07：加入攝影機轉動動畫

我們在這邊最後一個動作就是要把攝影機的動畫夾進來
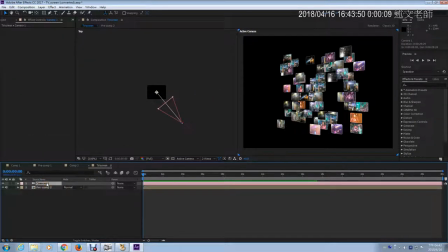那其實很多時候可能你要看一下像剛剛有同學在這邊他希望說像我在這邊因為原本我們是在左邊嘛從左邊看因為我現在要先調回來
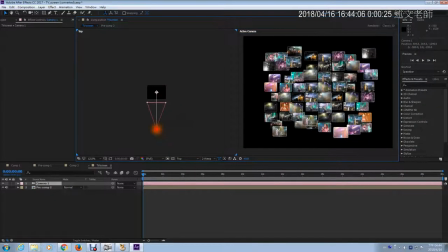因為我現在已經轉了一個角度了把它拉回來我們原本是這樣就是面對它的好面對他的這樣子那你如果希望說我先從左邊看著他然後再轉過來有兩種方法一個是像我現在一樣就是用兩個view的
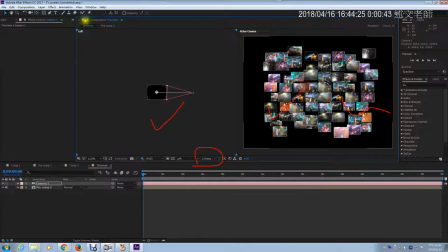那左邊條右邊看還有呢另外一個方式就是以前我們在做這個學期
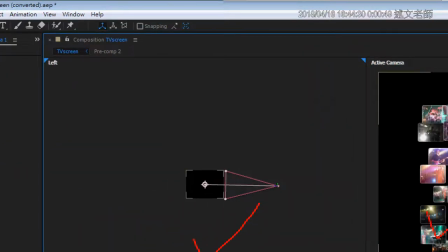做那個什麼地圖動畫我們不是有用過這一台攝影機嗎
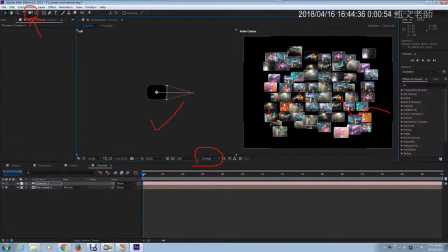對不對用這個工具你就直接在哪裡在右手邊這個攝影機的視窗直接做也可以反正只要觀念對的A工具、B工具、白貓、黑貓都是貓,好嗎?
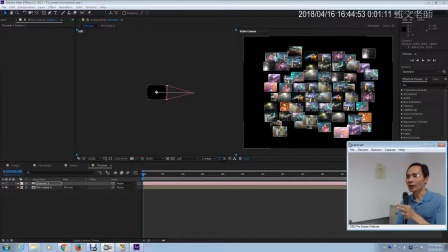這樣瞭解,白貓、黑貓都沒有問題怕的是觀念,就是你的3D還不確定的時候就找不到如果你要用兩個view的方式的時候,我會切到哪裏?切到剛的上市譜比較好轉比較好轉那如果你要用這工具
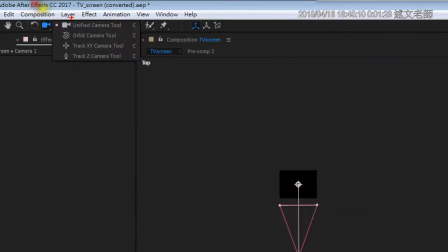我先建議各位你暫時先不要用第一個你先直接選因為第一個的話就是沒有限制的你比較搞不清楚你在轉的時候是用到底是哪一個你就看你要用旋轉還是要移動還是要往前往後
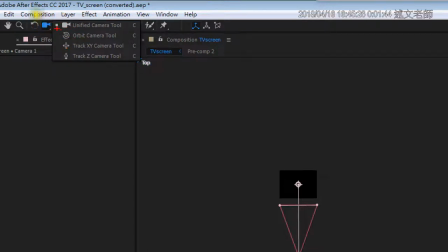那以我們今天來講的話我要的就是旋轉旋轉工具我就把它切換到旋轉
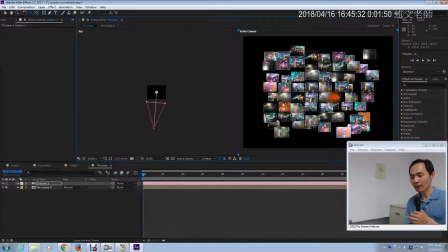好你看我在這邊轉你有沒有發現我的攝影機就是這樣轉
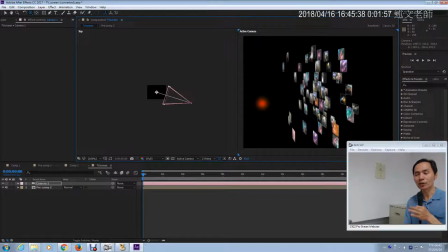而且這樣轉的話,我只有轉動攝影機目標區是沒有動對不對,就是那個定點攝影的那一台還是在那邊所以如果你要轉這樣然後你要有點偉大一點的感覺就是仰角嘛,這樣就轉上去也可以
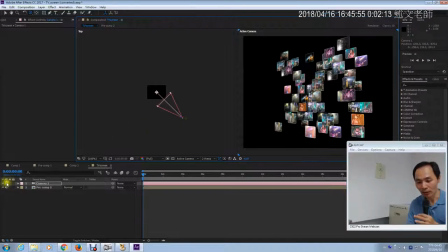好,那如果你確定這個OK了我就來這邊告訴他攝影機的動畫
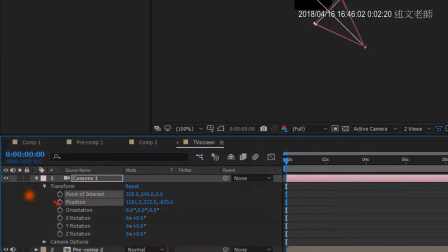要做囉對不對,位移就好了焦距這一點不動嘛,所以不要動它
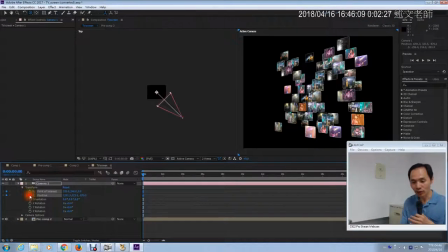就不要動它,我就把這個地方當然如果你要還有往前往後的就看你喔,那如果這一點不動也沒關係我就針對這一個做關鍵一個所以一開始是這樣子,我們就往後退
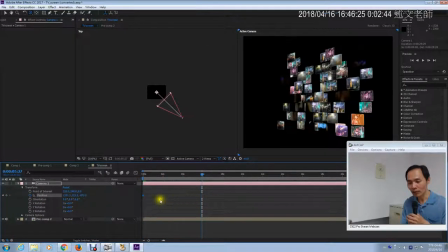好,推到這邊如果沒問題這裡這個我往他拉到這邊來所以就是說一開始前面一段時間都是同一個角度在這邊等到這邊開始呢,我就開始慢慢把它轉過來把它轉回來
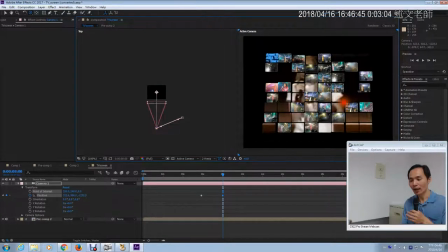有沒有,把它轉回來然後呢,把它再翻一點點因為我剛剛有稍微往下我稍微往下,你也可以看左手邊好,轉回來之後我想要怎麼樣,前進喔
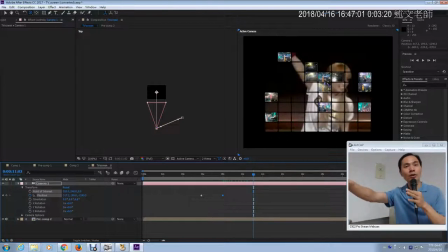然後衝過去 因為有時候轉場之項到這邊就衝進去就變成什麼 另外一個真正另外一段影片的開始所以我就切換工具 我要做前後的前後的 我要衝進去了
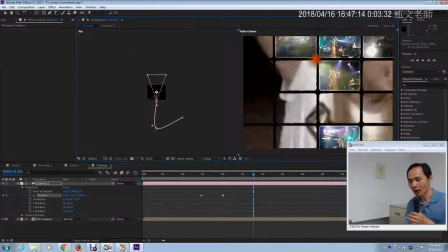衝進去好 你可以衝到 看你要衝到假設解析度夠的話 你就可以這樣
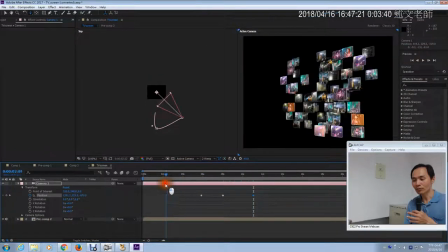好 這樣就衝進去了所以你看做完轉場 轉好
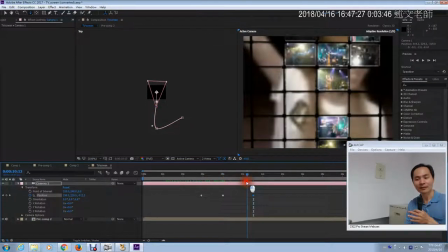然後有沒有就往前衝了那如果你想要讓這個路徑